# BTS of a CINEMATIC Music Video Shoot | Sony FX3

And if you're interested in checking out any of these products, you can check out the links in the description below. Now, quick disclaimer, they are affiliate links, so if you do choose to buy something through those links, I will get a small commission. So it's just a great way to help support this channel, if you want to, but you don't have to. Alright, with the gear out of the way, let's get to the different filming setups. For this first setup right over here, I kept things very simple. First, I started with the light that would be shining through the curtains onto her face.
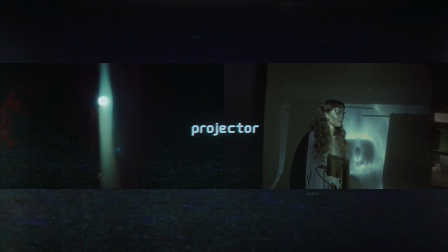4:52 For this, I used a home theater projector and used this video clip of these abstract shapes moving around with a bluish greenish color.
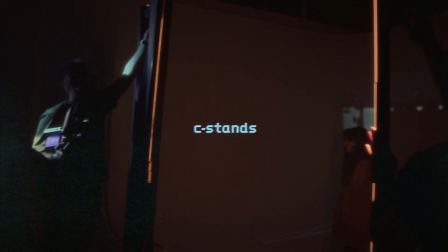4:59 Then I got two C-stands with the arms extended out all the way and hung up a couple of blackout curtains on them.
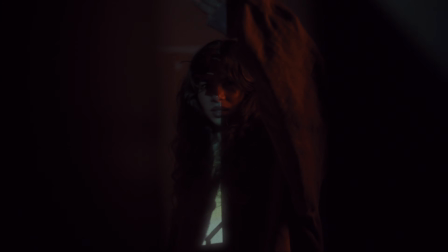5:04 Because there was no other light source other than what was coming out of the projector, I wanted to add a bit of light on her right side here and add a bit of color contrast,
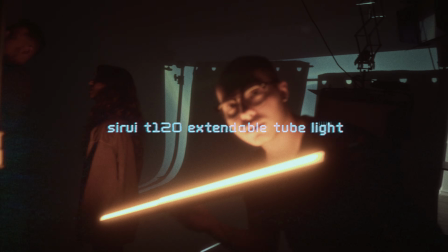5:11 so I set up my Sony T120 extendable tube light to a warm orangey color and aimed it at her right side.
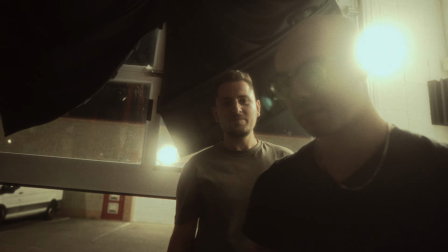5:16 How is it pronounced? Sure. Not C-Ruby, it is Sure.
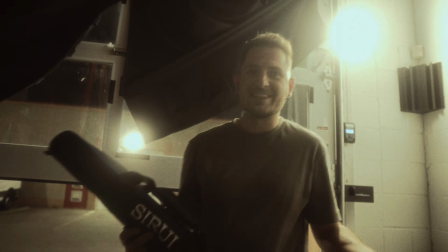5:22 Sorry to that guy who commented on my video. I'm not trying to be an ass, but like, when you try to tell somebody how something's pronounced with such confidence and certainty,
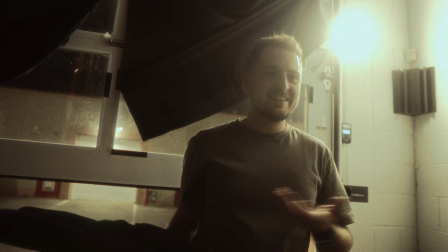5:31 you should do the research and look up how it actually is pronounced. So again, that kind of made me look it up, and I found it pretty easily and pretty quickly.
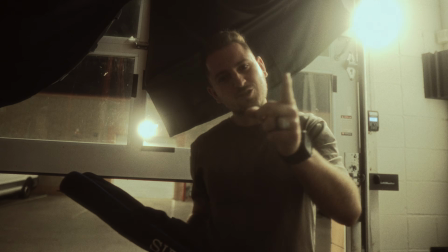5:38 So I forgot who you are, I don't know your name, but it's Sure. Called you out.
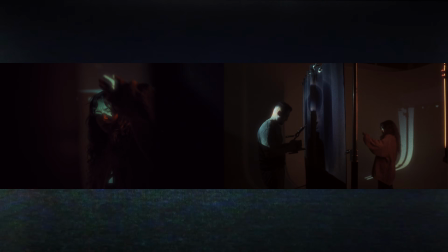5:46 As you can see, this added a nice bit of contrast while allowing you to actually see her and not have her just fall off into complete darkness. And that was it for this shot. Now for the reverse over the shoulder of this shot, which you can see right here, I kept everything the same but added a bit of haze between the curtains and the projector to add this beautiful light beam coming through the slit in the curtains.
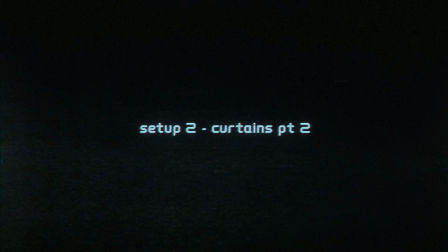6:05 Okay, now let's jump on over to the next setup, which also involves the curtains, and it's a very similar setup to the previous one we just looked at.
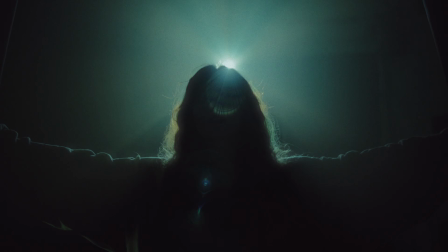6:11 It's essentially the exact same setup, but this time we just moved Francesca to the other side of the curtains, having her be between the curtains and the projector.
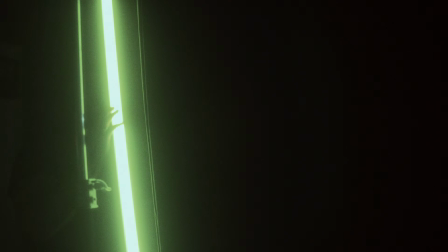6:18 I also moved the tube light to the other side of the curtains, but left it on the same side of the room, so it was now lighting her left side instead of her right side.
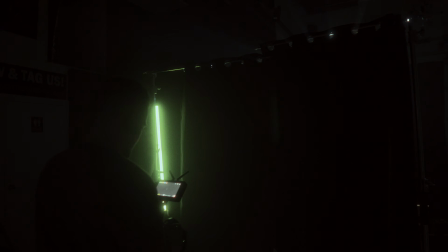6:25 I wanted this to visually look different than the earlier shot with the orange fill light, so I set the color of the tube light to a greenish color,
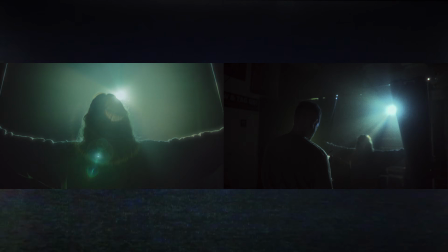6:30 but reduced the saturation of it quite a bit to emulate more of like an old school fluorescent light.
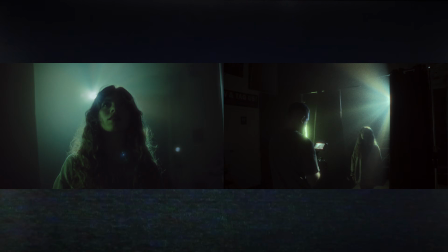6:34 The color also matched quite nicely with the backlight and really complemented it well, so I was happy with how that turned out.
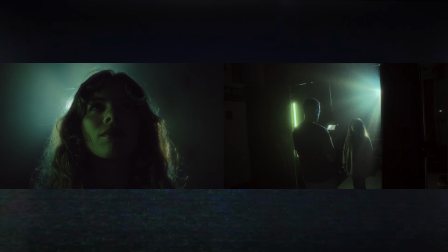6:39 And guys, before I move on to the next setup here, if you're finding this at all useful in any way whatsoever, or if you even have any questions, make sure to drop me a comment down below letting me know. And if you're feeling extra nice today, why don't you consider hitting that like and subscribe button? It would be much appreciated.
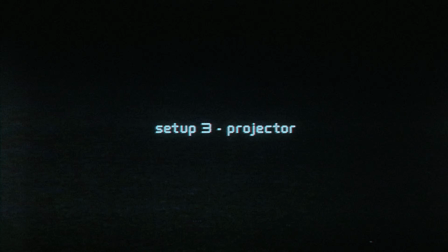6:54 Alright, next we'll take a look at what I call the projector setups. These are the shots whose primary focus is the background image that's being projected onto the background and on Francesca.
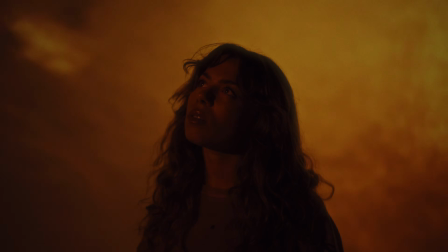7:03 I was kind of inspired by the close-up shots of the particles and whatnot from Oppenheimer,
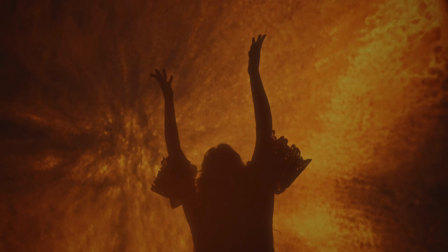7:07 as I had just watched at the time of filming this video, and I really wanted to play with the different effects and colors of it all.
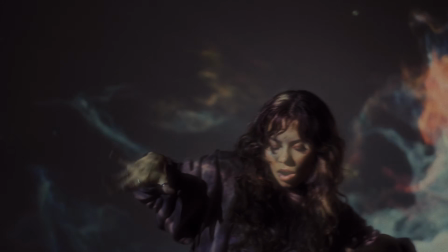7:12 So this is where it was time to get really creative. So to help me find all of the images and videos to project onto these scenes right over here, that brings me to the sponsor of today's video, and that is Artlist.
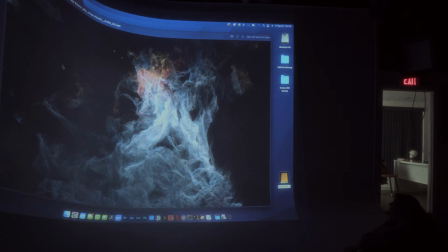7:22 All these clips are from Artlist, and they actually have a new membership, I guess, called Artlist Max.
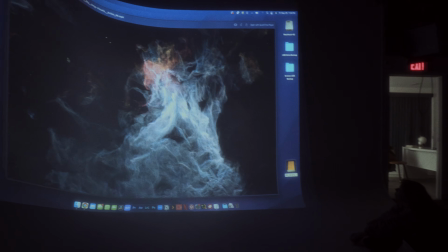7:28 So it actually includes not just sounds or sound effects and music,
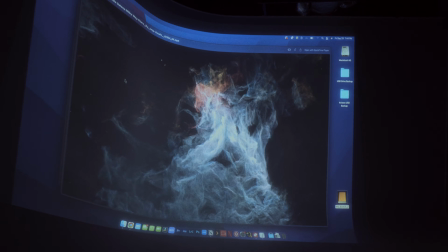7:33 but it actually has a bunch of stock footage and cool video clips like this.
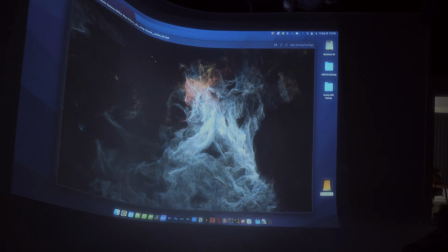7:38 Very nice. Hopefully you can hear me because I'm went away from me.
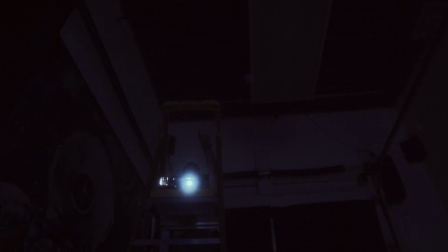7:43 Ooh. Now it's probably a little easier, but yeah, you can get a lot of clips like this from Artlist Max. If you could even see me, I don't know, who knows. But you can probably hear me better now. Yes. Anyway, lots of cool stuff there.
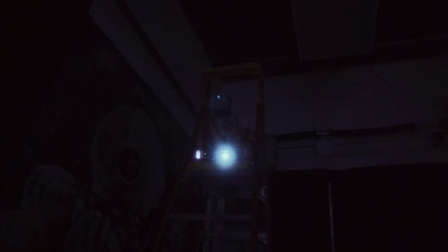7:55 It's an all-encompassing, membership, and you get the license to use all this stuff, not just for YouTube or social media, but for commercial projects as well. So like this is a music video for a client, so I could use this for that without getting a licensing strike or copyright strike.
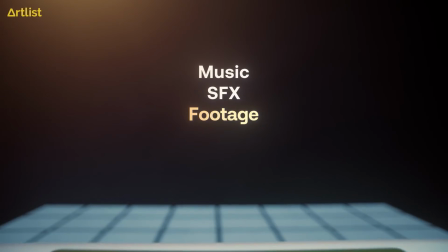8:13 Cool. Awesome. That's cool. And on top of all these stock footage, Artlist also has templates, plugins, sound effects,
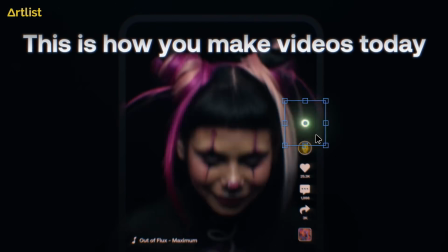8:20 and a huge library of music that you can use for not only your personal projects, but for all your commercial and client projects as well.
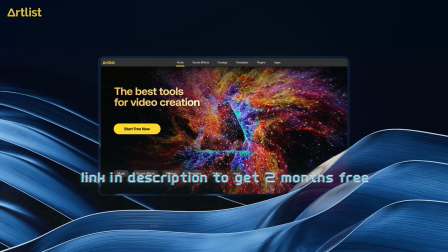8:25 So if you're interested in checking out Artlist, you can head on over to the link in the description down below to get 2 months entirely free when you sign up for a yearly subscription. So I settled on a few different video patterns to project onto Francesca and onto the scene, and I just shot entire takes of the song that way with each one.
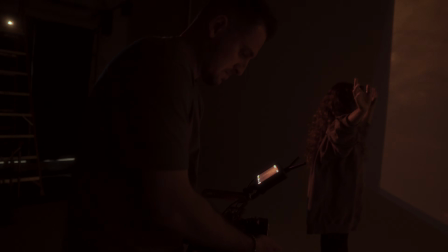8:41 This orange one right over here is what I used to do the kaleidoscope effect shots, as I thought it looked really cool with the warm coloration.
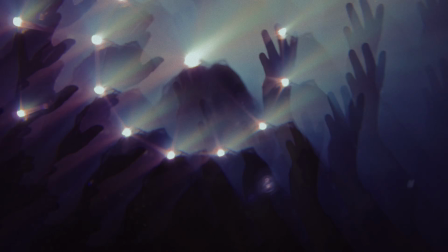8:47 I also used the kaleidoscope effect on my final projector setup, which I shot in a couple of different ways.
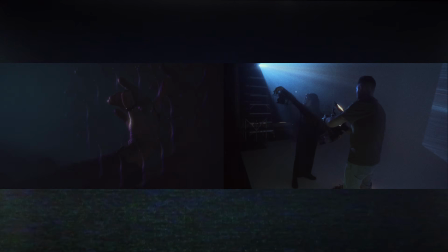8:52 These 3 types of shots were all backlit by the projector with no other lighting involved and only a bit of haze in the background, which not only allowed me to get the amazing beams of light,
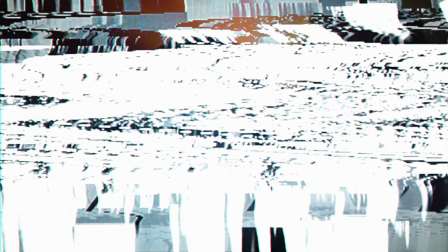9:00 but helped add a little bit of fill to the shadow side of the image. So here's the first backlit look, which utilized more of a rainbow type effect.
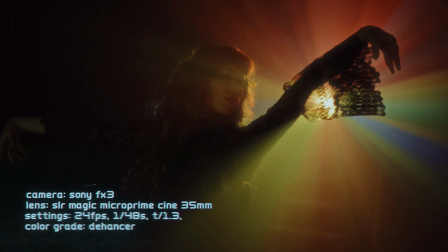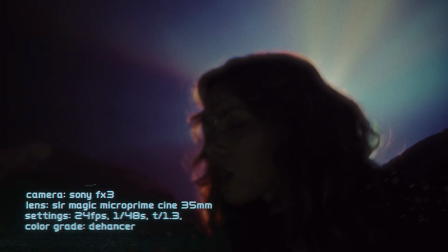9:16 Here's the second look, which utilized a blue and purple look for the backlight.
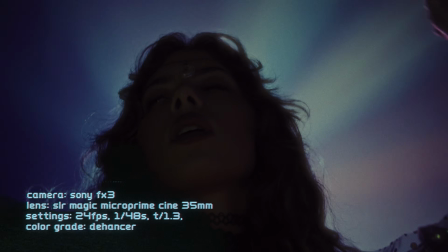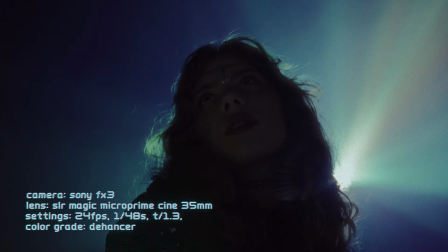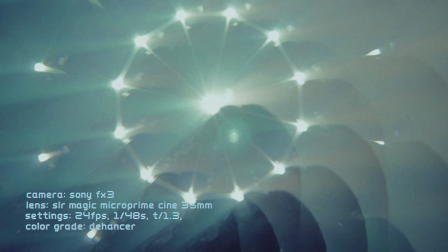9:29 And finally, here's the same backlit look, but with the kaleidoscope filter on it.
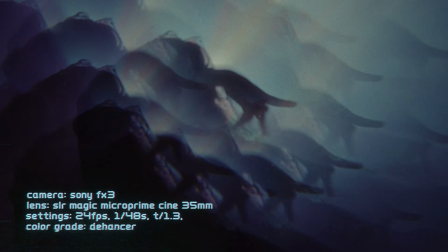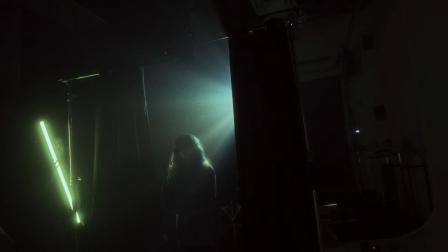9:44 Beautiful. Woohoo! Are we done in the studio? I think so.
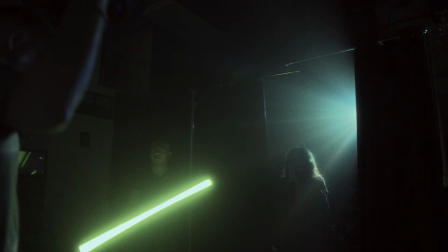9:51 Yay! Woo! Woo! September weather. There we go.
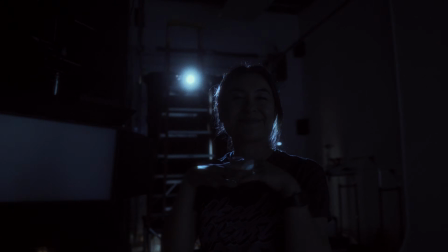9:58 Have to get the BTS person because, you know, that was filming. Ooh, Roberto's in the dark there.
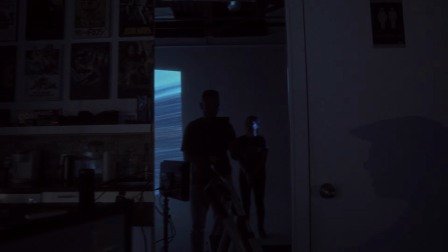10:06 Can't really see him too well. I'm staring at the trippiness. Yeah, I'm filming my own BTS right now.
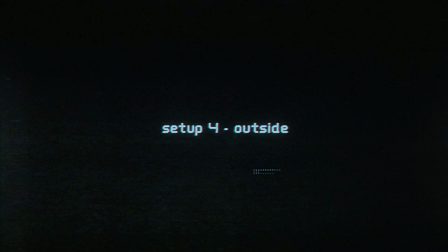10:14 Alright, the final setup we're going to be talking about here right now is the outdoor section where Francesca is just sitting on the curb outside.
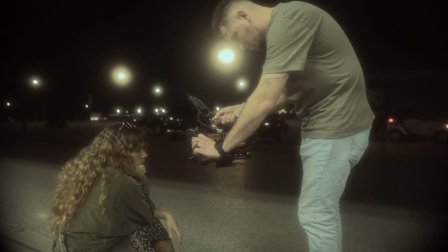10:20 I made sure to find a setting that I didn't have to light at all, so we found this nearby plaza with a lot of stores and restaurants and happened to find a Denny's diner which had the perfect light quality outside their building.
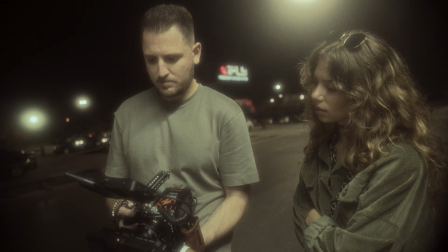10:29 I thought it fit well with the old school sodium vapor fluorescent neon look we were going for, and I liked that there were already neon type lights off in the background out of focus.
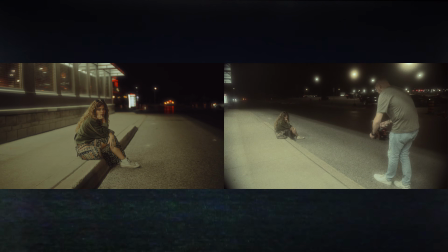10:37 I wanted there to be enough contrast between light and dark on her face and body, so I angled her away from the lights a bit, which created a beautiful shadow side to her face,
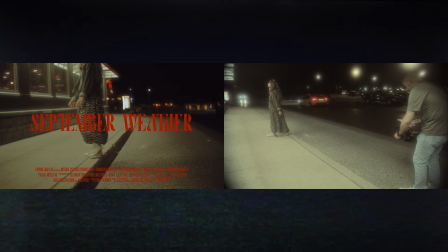10:45 as you can see right here. And just to touch on an earlier point about the lenses I chose, this shot here helps remind me why I always choose these lenses.
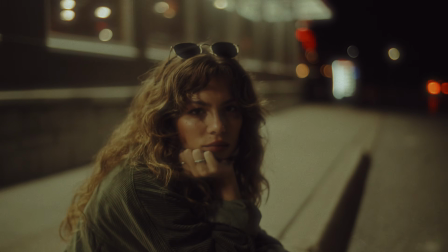10:52 Just look at the quality of the image. It's not overly sharp, with a bit of a vintage softness to it, and just look at the quality of the bokeh in the background.
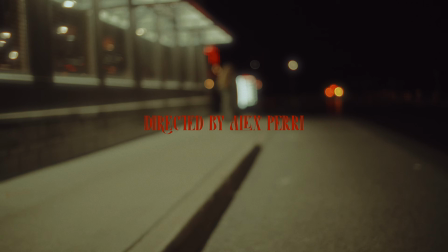10:59 Here's that character that I was talking about. You can see a bit of fringing and chromatic aberration here, but I don't think it's a bad thing.
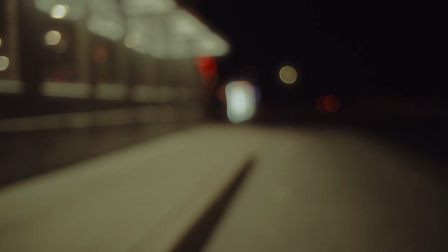11:04 And I just love the shape and look of the bokeh these lenses produce. So yeah, anyway, this setup was super simple, not having to do any of my own lighting.
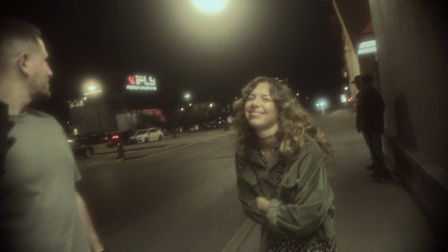11:12 Are we done? I think so. Oh, We're out in this random parking lot outside of Denny's.
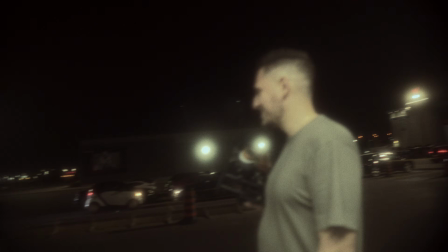11:22 yay, that's a wrap. Woo!
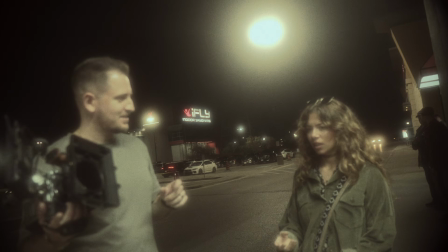11:28 That's video number 5? Yeah.
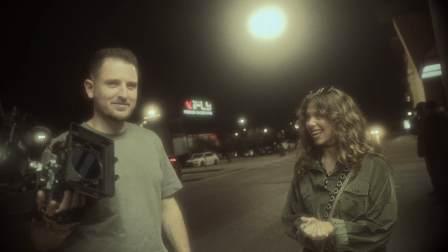11:34 Whoa. Number 5. Yeah. Thank you guys.
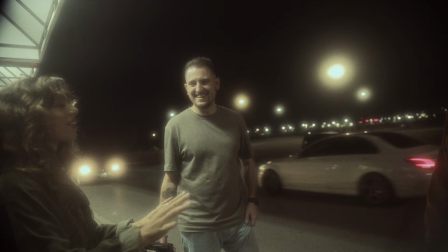11:38 This was like, I know I say like everyone is my favorite one, but this one, like, I think it's gonna be hard to top.
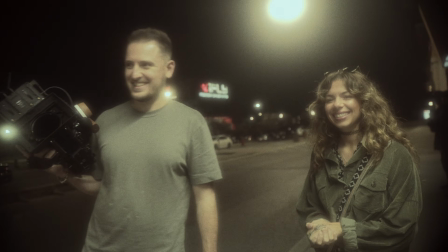11:44 I feel like I love them all for different reasons. Nice work, everyone. Alrighty. That is a wrap.
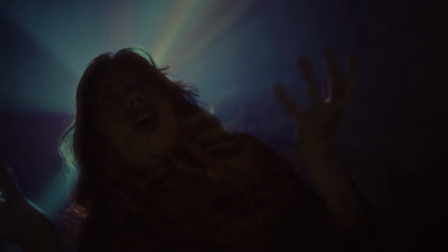11:49 That's a wrap. So hopefully this showed you how you can get creative with a minimal budget and by using simple lighting setups to get a very high quality look.
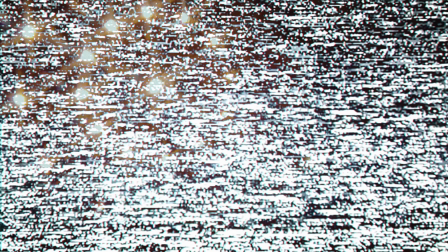11:57 If you want to check out the full music video, make sure to head on over to Francesca's channel, which you can find linked below. She's absolutely amazing, and I swear she's gonna blow up soon. You heard it here first. And yeah, well, I think that's it for today. I hope you learned something new here, and I hope you just enjoyed this video. I will see you in the next one.
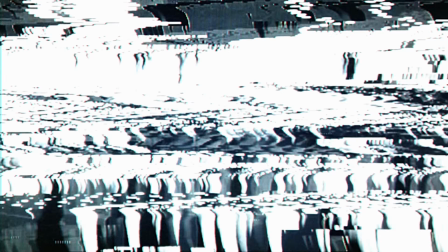12:13 Ciao for now.